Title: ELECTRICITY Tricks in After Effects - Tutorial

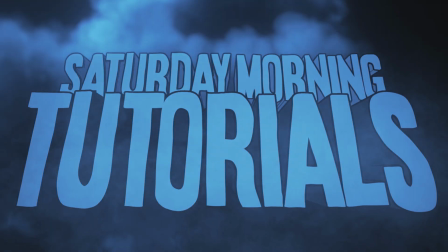(0:01)
Welcome to Saturday Morning Tutorials.
Not enough time.
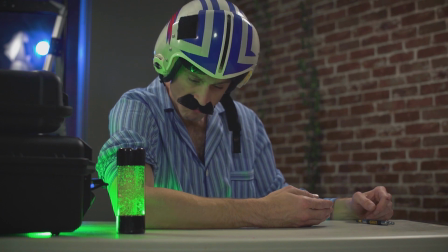(0:09) That'll be enough. Slu cannot die here today.
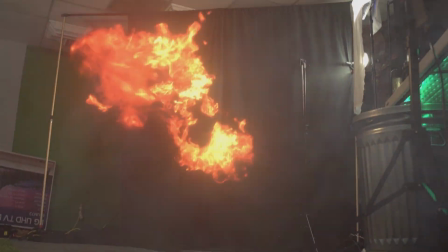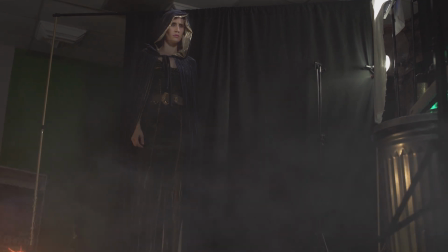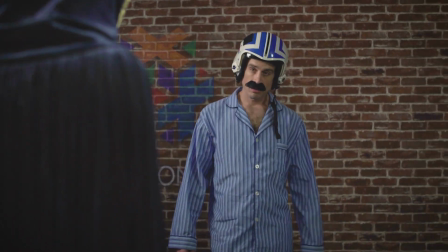(0:24) I heard rumors. I knew you'd coming. What have you heard?
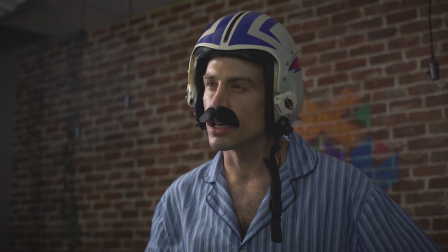(0:31) You're the Hidden One. The Headhunter. Slayer of the Goblin King.
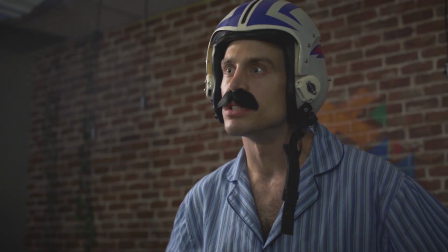(0:37) You took the Cube of Poseidon, and you stole the Dragon Sword. And now you come for Sluka's infinity power cell.
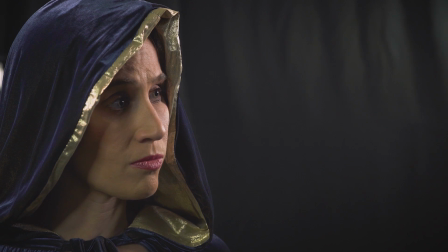(0:46) And to kill Sluka, of course.
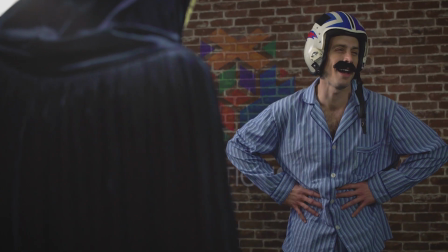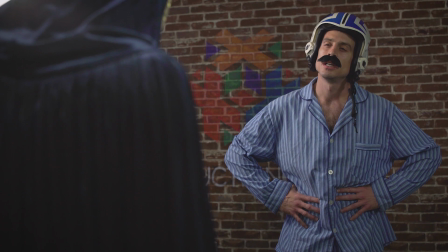(0:56) It's not so easy, I think. The Goblin King is unprepared.
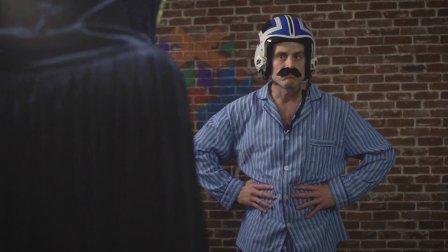(1:01) Sluka is always prepared. Prove it.
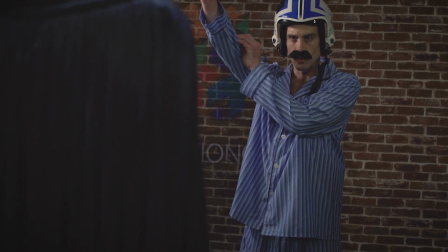(1:09) Okay.
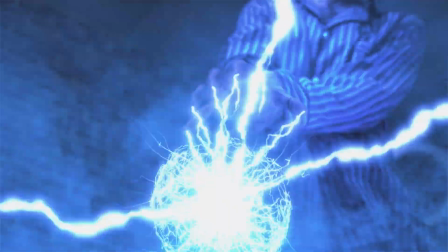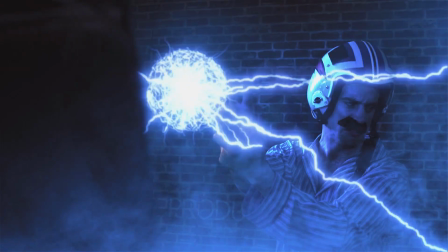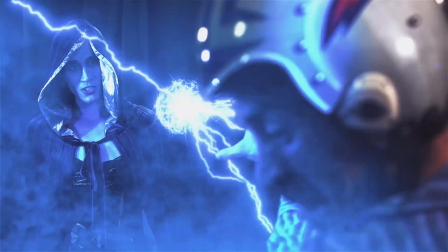(1:22) I've severed your spine. Your cybernetic implants are keeping you on your feet, but you can't move them.
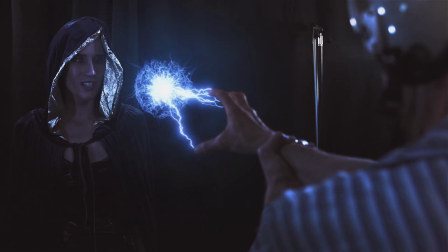(1:35) It's pointless. You're done. You've lost. Thanks, Luca. Today, maybe. Yes. You're the Hidden One as well.
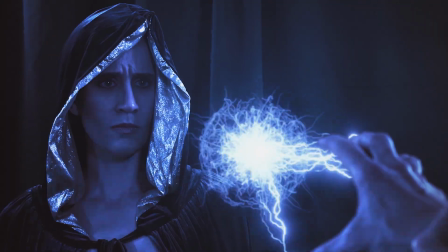(1:52) What?
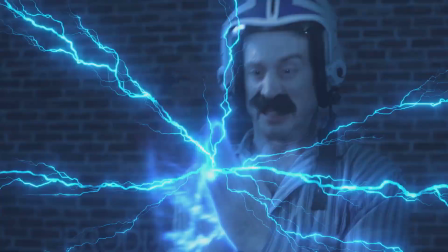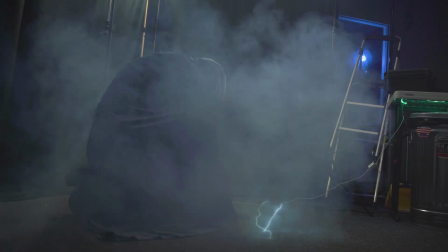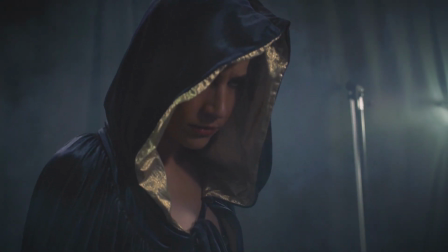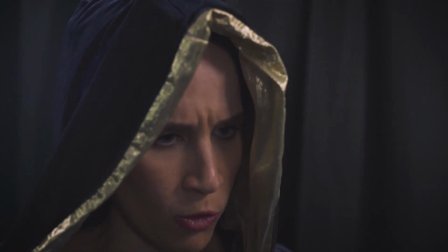(2:10) Careless. That was too close. I'm almost ready.
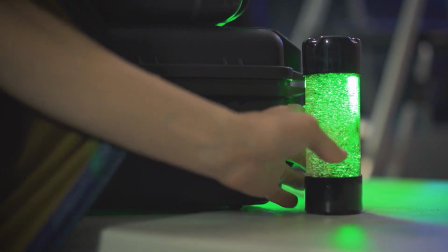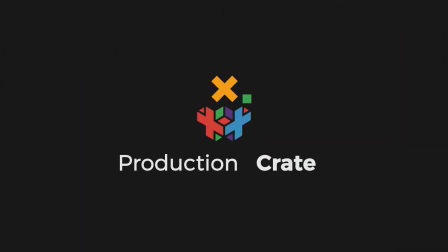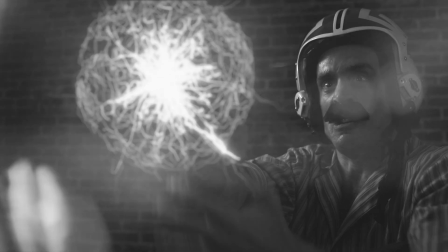(2:29)
Oh, you selfless heroes, you defenders of the crates.
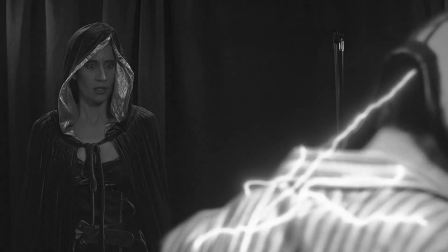(2:33)
I wish you didn't have to constantly sacrifice your lives for us, but I do appreciate it.
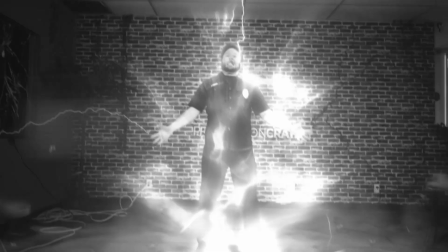(2:38)
Sluka, rest in peace. Hope you're hanging out with Time Cop somewhere. He's not, they're dead.
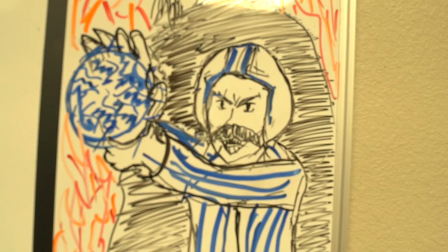(2:43)
Anyway, whenever we're doing lightning effects, we always like to get some practical effects lighting on set using some strobes.
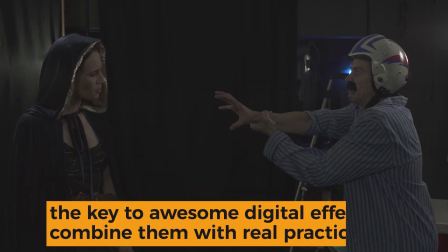(2:50)
A cool trick is to use two or more strobe lights coming from different angles that are out of sync with each other.
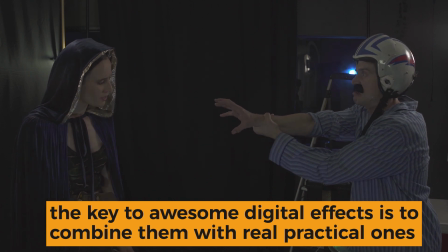(2:56)
You want them flashing at slightly different speeds.
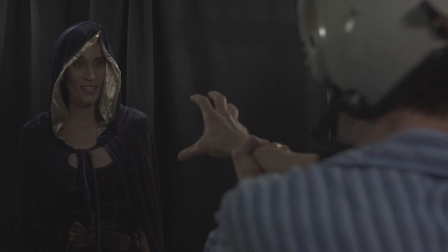(2:59)
This is gonna make your lighting look less robotic and predictable and more chaotic, and what rhymes with predictable but means the opposite?
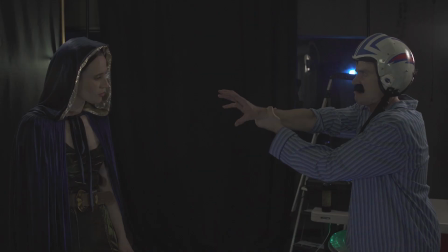(3:07)
Nothing, delectable. Right? Delictable? Delictable. This is going to make your lightning look less robotic and predictable and more chaotic I screwed it up. Never mind. Shut up. The strobes we used also happen to have a cool knob at the back, which can control the speed.
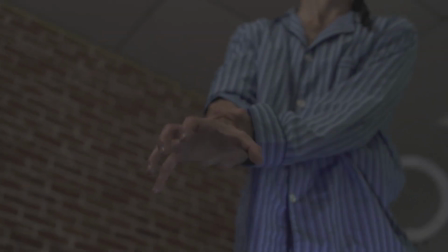(3:24)
So on some shots, Adrian would use this knob to make the lighting flash faster, which would sync up with the intensity of Sluka's energy charging up.
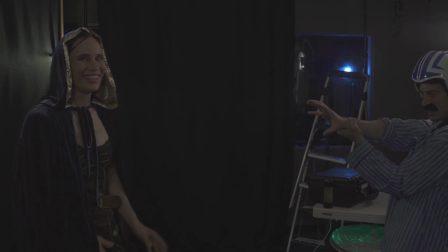(3:36)
We shot our footage pretty dark so that we'd really be able to see those strobe lights, but we can actually improve this a little in After Effects.
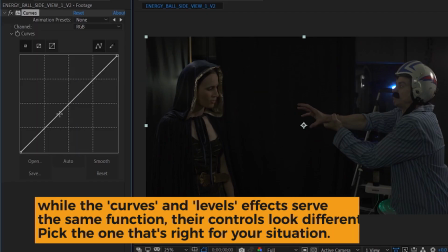(3:45)
Let's go ahead and add a curves effect and bring down the shadows. We can pump up the highlights a bit as well, so we're not just darkening it all the way down.
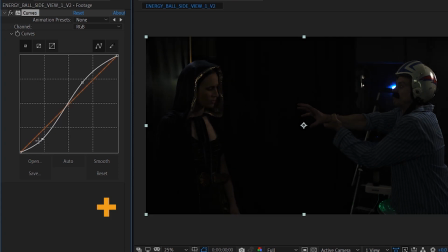(3:52)
This is called an S-curve. See the S? It's how you add contrast and you make everything look cinematic. It's S for cinematic. It's S for spelling. Let's duplicate that footage and use the curves on that layer to really push up the highlights and make it bright.